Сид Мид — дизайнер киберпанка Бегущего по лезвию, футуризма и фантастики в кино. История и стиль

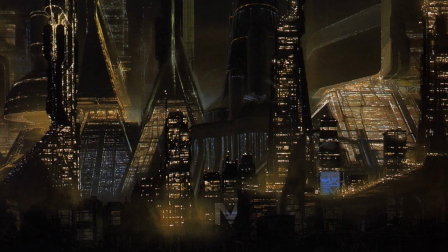244s
Мид признавался, что смешивал византийский стиль с архитектурой майя и эпохи постмодерна, добавив при этом немного египетского Мемфиса.
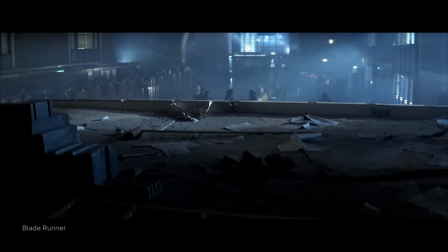252s
Полученный стиль он в шутку называл ретро-деко. За счет этого стиля дизайнеру удалось одновременно отразить и смешивание культур,
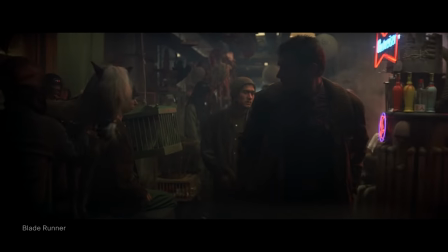259s
это как один из важнейших элементов фильма, а также причудливую целостность города будущего.
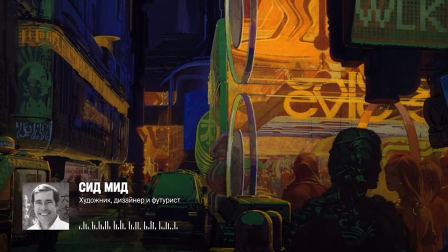265s
Для города 2019 года, который не так уж далек от сегодняшнего дня,
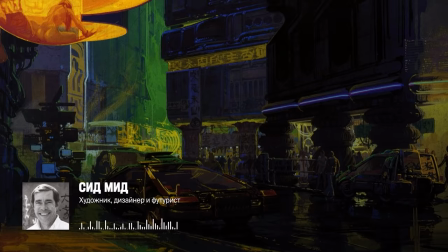269s
я использовал модель западных городов, таких как Нью-Йорк или Чикаго, которые были отстроены после изобретения общественного транспорта и автомобилей.
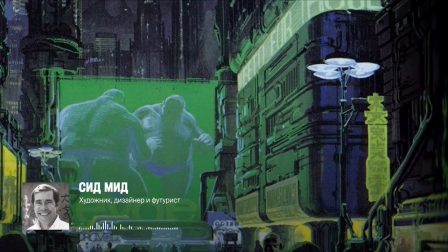277s
Я ориентировался на высоту зданий в 2500 футов, но решил увеличить ее до 3000 футов,
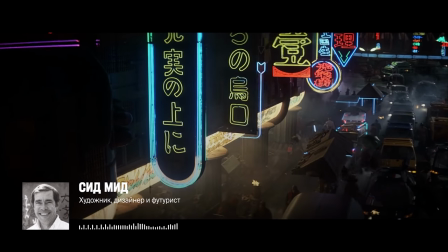282s
а затем представил, что у города есть верхний слой и нижний. Уровень улицы в таком случае становится подвалом, и порядочные люди просто не хотят туда заходить.
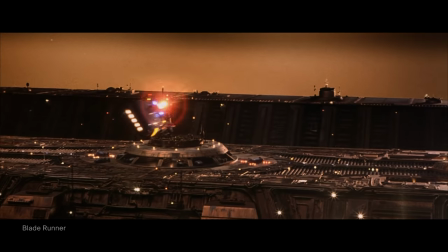291s
Работа Митта над Бегущим дала старт визуальному стилю целого направления фантастики.
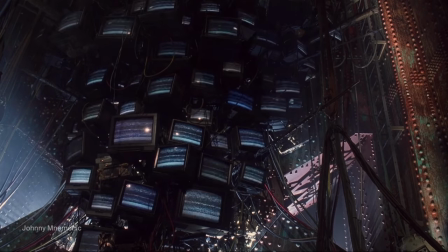296s
В дальнейшем он совершенствовал свои же концепты и добавлял новые детали для других популярных фильмов в эстетике киберпанка.
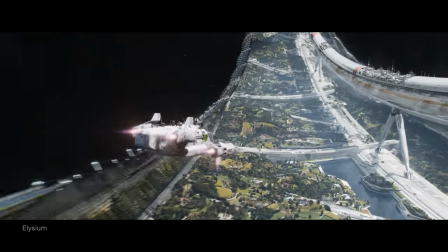303s
Джонни Мнемоника, Элизиума и Оригинального Трона.
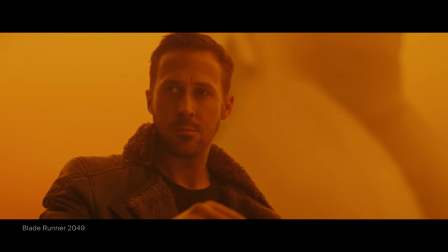311s
Мид приложил руку и к сиквелу «Бегущего по лезвию».
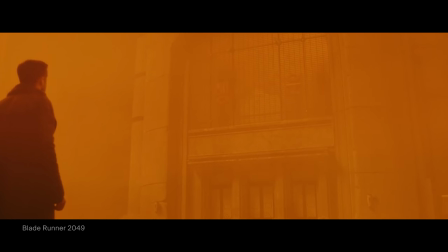314s
Фундаментом для создания мира послужили его концепты к первому фильму, часть идей из которых перетекла в 2049.
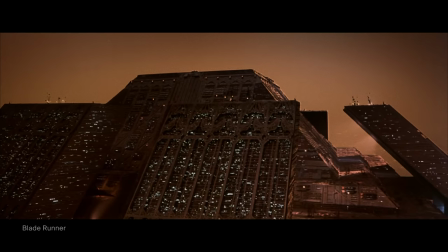321s
Например, в здании Уоллеса, которое больше походит на храм. Его аналогом стала пирамида корпорации Тайреллы из первого фильма.
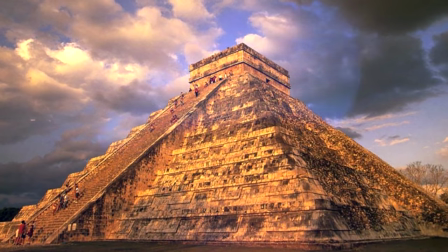328s
При ее создании Сид вдохновлялся сооружениями Майя и храмовым комплексом Ангкор-Вад,
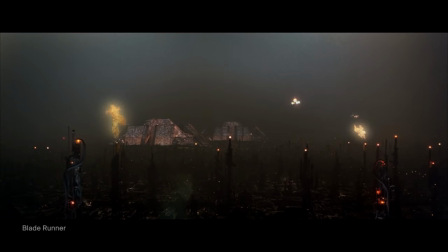333s
то есть религиозными сооружениями, где особенно важны монументальность и свет.
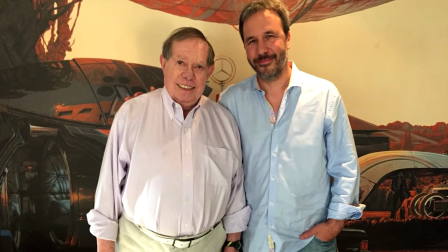339s
Режиссер Дени Вильнев поручил Миду конкретное задание – продумать антураж постапокалиптического Лас-Вегаса.
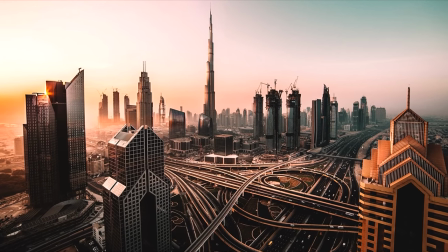345s
В качестве главных референсов режиссер прислал фотографии Дубая.
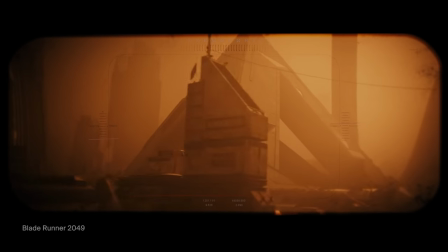348s
Его задачей было показать реалистичный заброшенный Лас-Вегас, который при этом сочетался бы с эстетикой оригинального «Бегущего по лезвию».
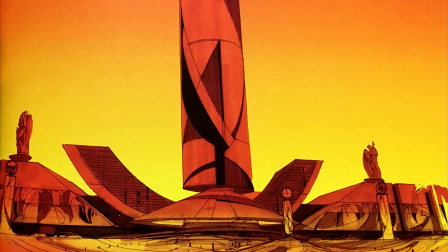355s
Мид старался найти баланс между экзотичностью и заброшенностью города.
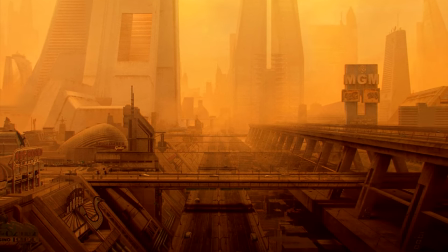359s
Так, например, в фильме появились состаренные достопримечательности – отель Казино Люксор и развлекательный комплекс метро Голденмайер Грант.
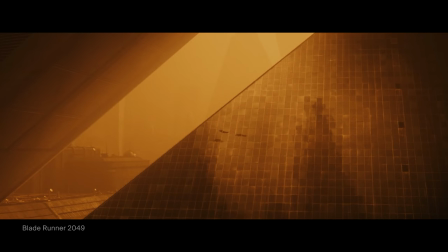366s
Даже в «Оранжевой пустыне» дизайнер смог напомнить о стилистике первого фильма, ведь среди заброшенных зданий угадывается знакомая по оригиналу пирамида.
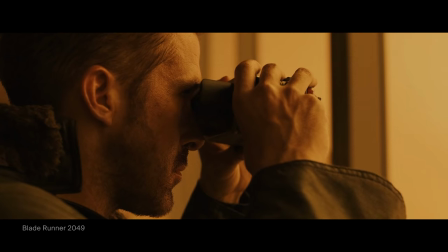375s
Но как он пришел к таким методам работы? Чтобы в этом разобраться, мы копнем в его прошлое.
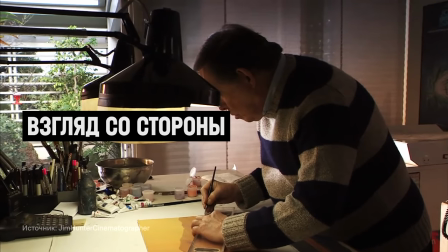383s
Сидмит утверждал, что воображение — это, по сути, память.
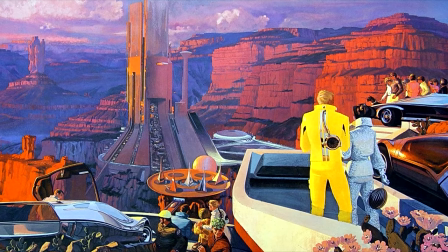387s
Мозг фиксирует важные впечатления из личного опыта, которые позже сливаются воедино и вырастают в нечто новое.
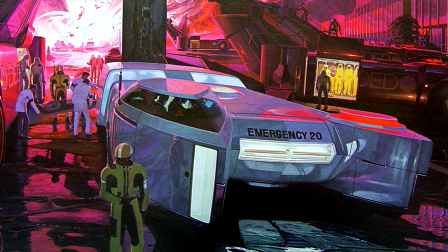394s
Все революционные идеи Мида это не что иное, как выражение его жизненного опыта, а он был богат на яркие впечатления.
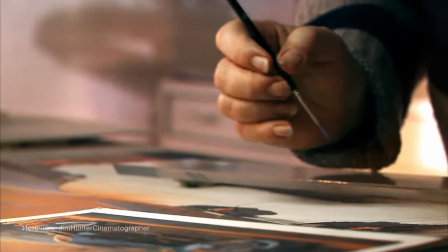401s
Сид был художником-самоучкой и с 4 лет он обожал рисовать лошадей и автомобили, которые позже станут лейтмотивом всей его карьеры.
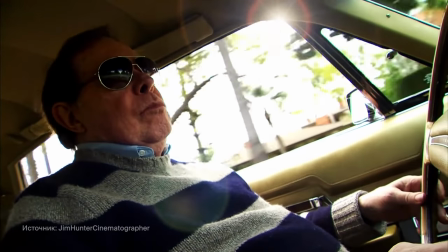410s
В тот же арт-колледж он поступил уже с большим опытом рисования и базовыми знаниями.
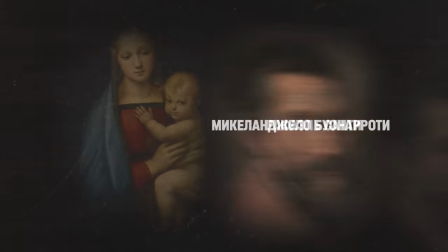414s
В колледже ему нравились Рафаэль, Микеланджело, Леонардо да Бинчи,
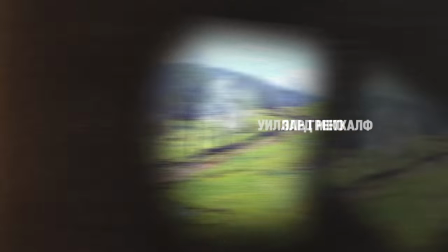418s
Караваджо, Рубенс, Эль Греко, Уиллард Мэтткалф и Джорджо де Кирико.
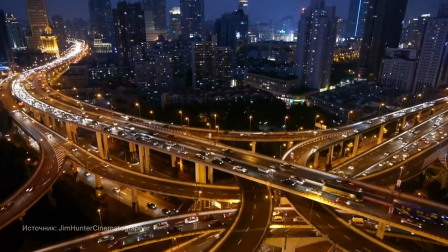424s
Влияние последнего явно сказывалось на цветовой палитре МИДа. Еще сильнее в памяти МИДа отпечатались события реального, а не художественного мира.
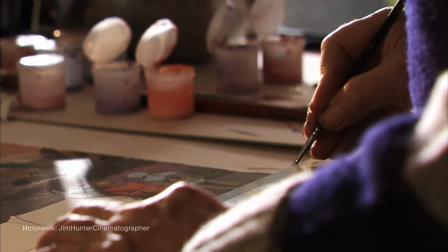433s
Перед уходом в армию он уже был экспертом в рисовании, и поэтому смотрел на все через призму дизайна.
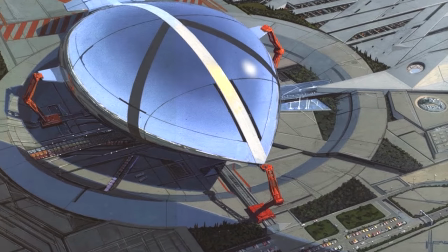438s
Он с детства увлекался авиатехникой, дирижаблями и ракетами. а теперь он смог увидеть аналогичную технику воочию.
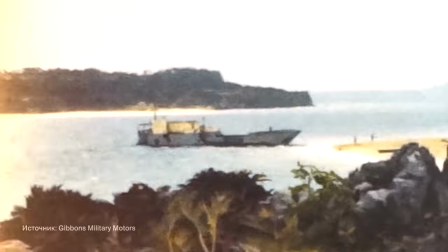445s
Главным же впечатлением во время службы стала культура Окинавы, японского города, где МИД в течение двух лет служил в инженерном корпусе американской армии.
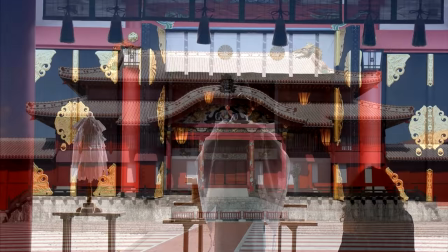453s
Окинава смешала в себе японскую и китайскую архитектуру, что создает необычные формы.
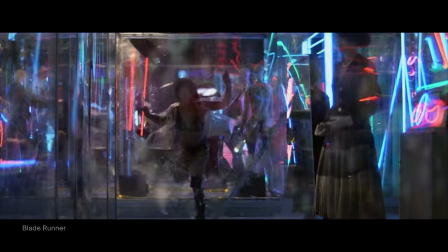459s
Эти воспоминания вместе с впечатлениями от поездки в Гонконг заложили основу для азиатской эстетики мира, бегущего по лезвию.
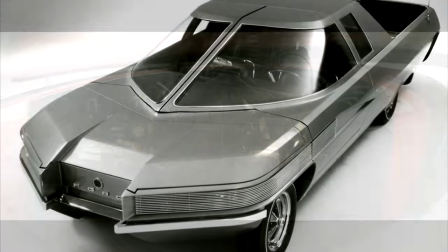466s
Настоящей же карьерной катапультой для МИДа стала работа в отделе перспективных разработок в Форд.
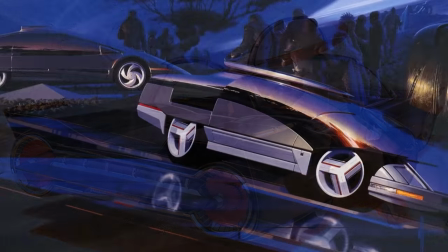471s
Специалисты из корпорации оценили талант молодого дизайнера и предложили ему работать еще до того, как он сможет окончить колледж искусств Лос-Анджелеса.
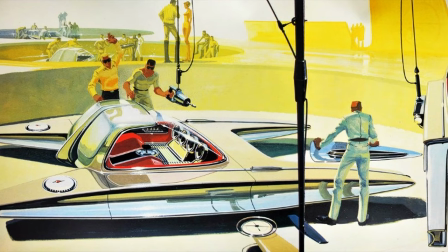479s
И он оправдал их ожидания. Концепт-арт и творческие идеи СИДа были революционными для культуры 60-х.